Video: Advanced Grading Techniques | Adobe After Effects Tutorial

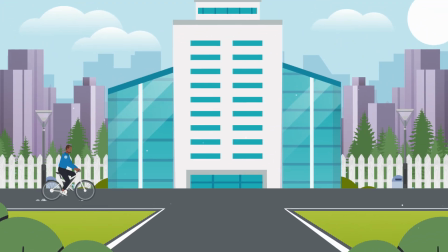(0:00)
In this After Effects tutorial,
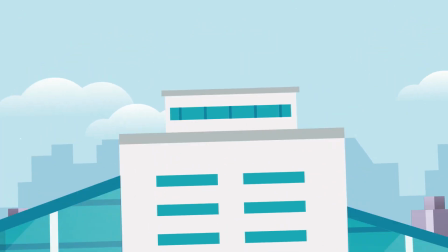(0:02)
I'm going to walk you through step by step some advanced grading techniques in After Effects and take your animations from looking like this to like this.
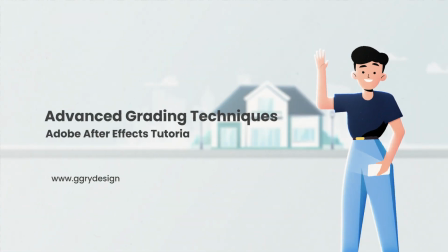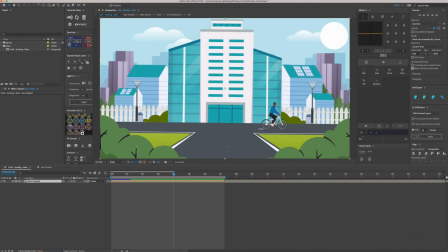(0:18)
So here in After Effects, you can see we've got the scene laid out. It's relatively flat looking and relatively plain looking and we're going to go through a process of grading it. Now I recommend doing this dead last not only because it takes
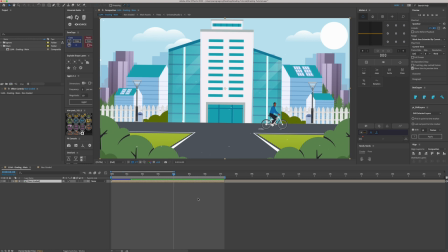(0:34)
time but also it really bumps up you render times sometimes double even triple and so i'd recommend doing this process after pretty much the animation is signed off and you know if you can get client feedback first and then do this
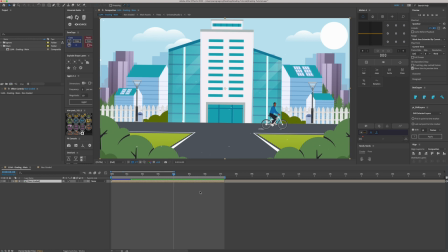(0:51)
process it's going to save you a lot of time in the long run if there is any changes and to the animation and so the first thing i typically like to add is floor shadows and anything so for example and for this we'd have the character would have a shadow and also this
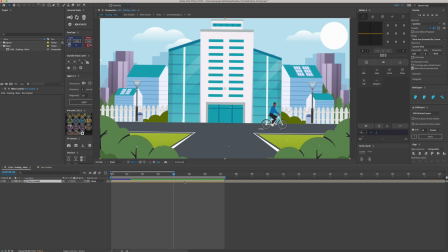(1:08)
building with the fences now i do have a tutorial already on how to get dynamic floor shadows so
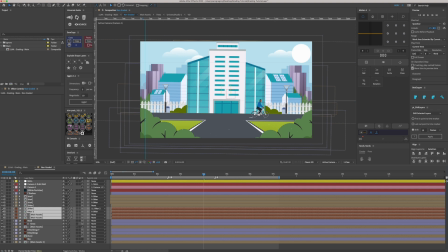(1:15)
i'm not going to go into that this tutorial and but i will link that down below if you want to go back and watch that one
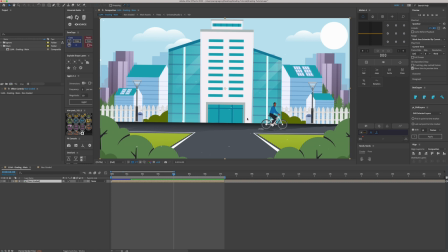(1:22)
so if i turn the floor shadows on you can see already that brought a little bit of light to the scene a little bit more depth um you know we've got it on the building like i said and the the character and because it's all dynamic you know this shadow is going to
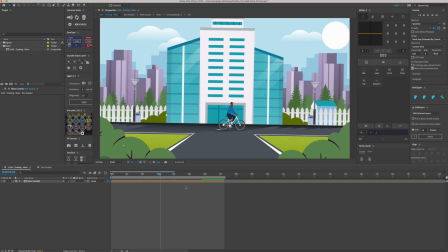(1:38)
follow um this character and the building so after the floor shadows what i like to add um is anything that's out of focus uh a blur on it so for example in this scene and these bushes here would be
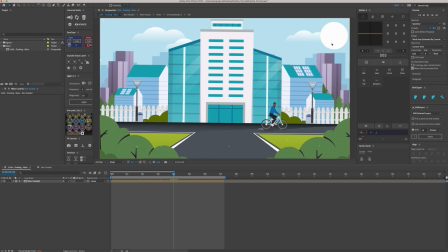(1:54)
out of focus and then gradually going back from this building and the character would be um would be out of focus and the the
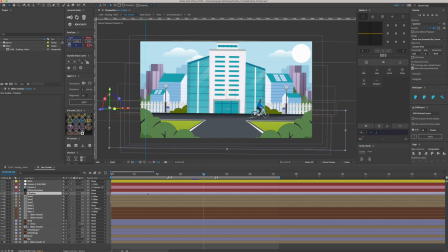(2:05)
best um the best blur effect would be camera lens blur now it is quite render intensive and you could get away with a with a Gaussian blur um which which is quicker but camera lens blur does tend to look a little bit
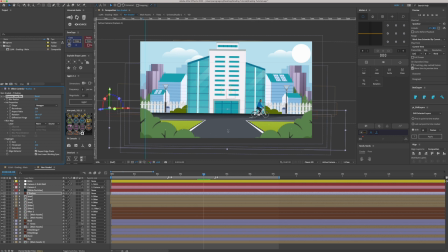(2:21)
better so for for the furthest away things i.e um these bushes and the back buildings i like to start off at around 10. so you can see they're quite blurred out now and it already gives you that little bit of depth between what's in focus and what's out of focus so we just
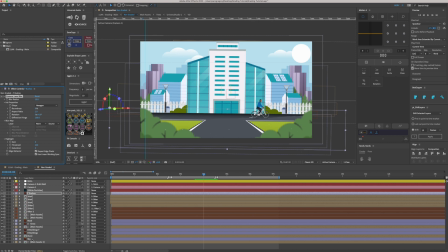(2:39)
copy the camera lens blur from the the bushes and we'll go back down to let's say the sun and the clouds so they're out of focus and the back buildings they can be on 10 and then we've got the buildings in
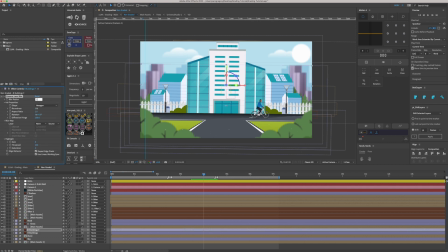(2:55)
front of them I'd maybe start dropping now to maybe seven for example because they're out of focus so if we go into the main assets now which is anything that's sort of in in this focus here
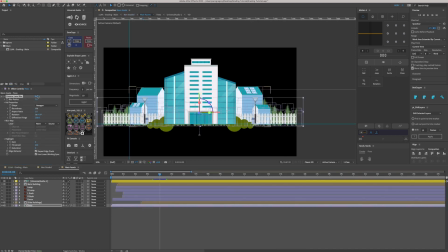(3:10)
we go into here and the trees again probably probably got a five on them um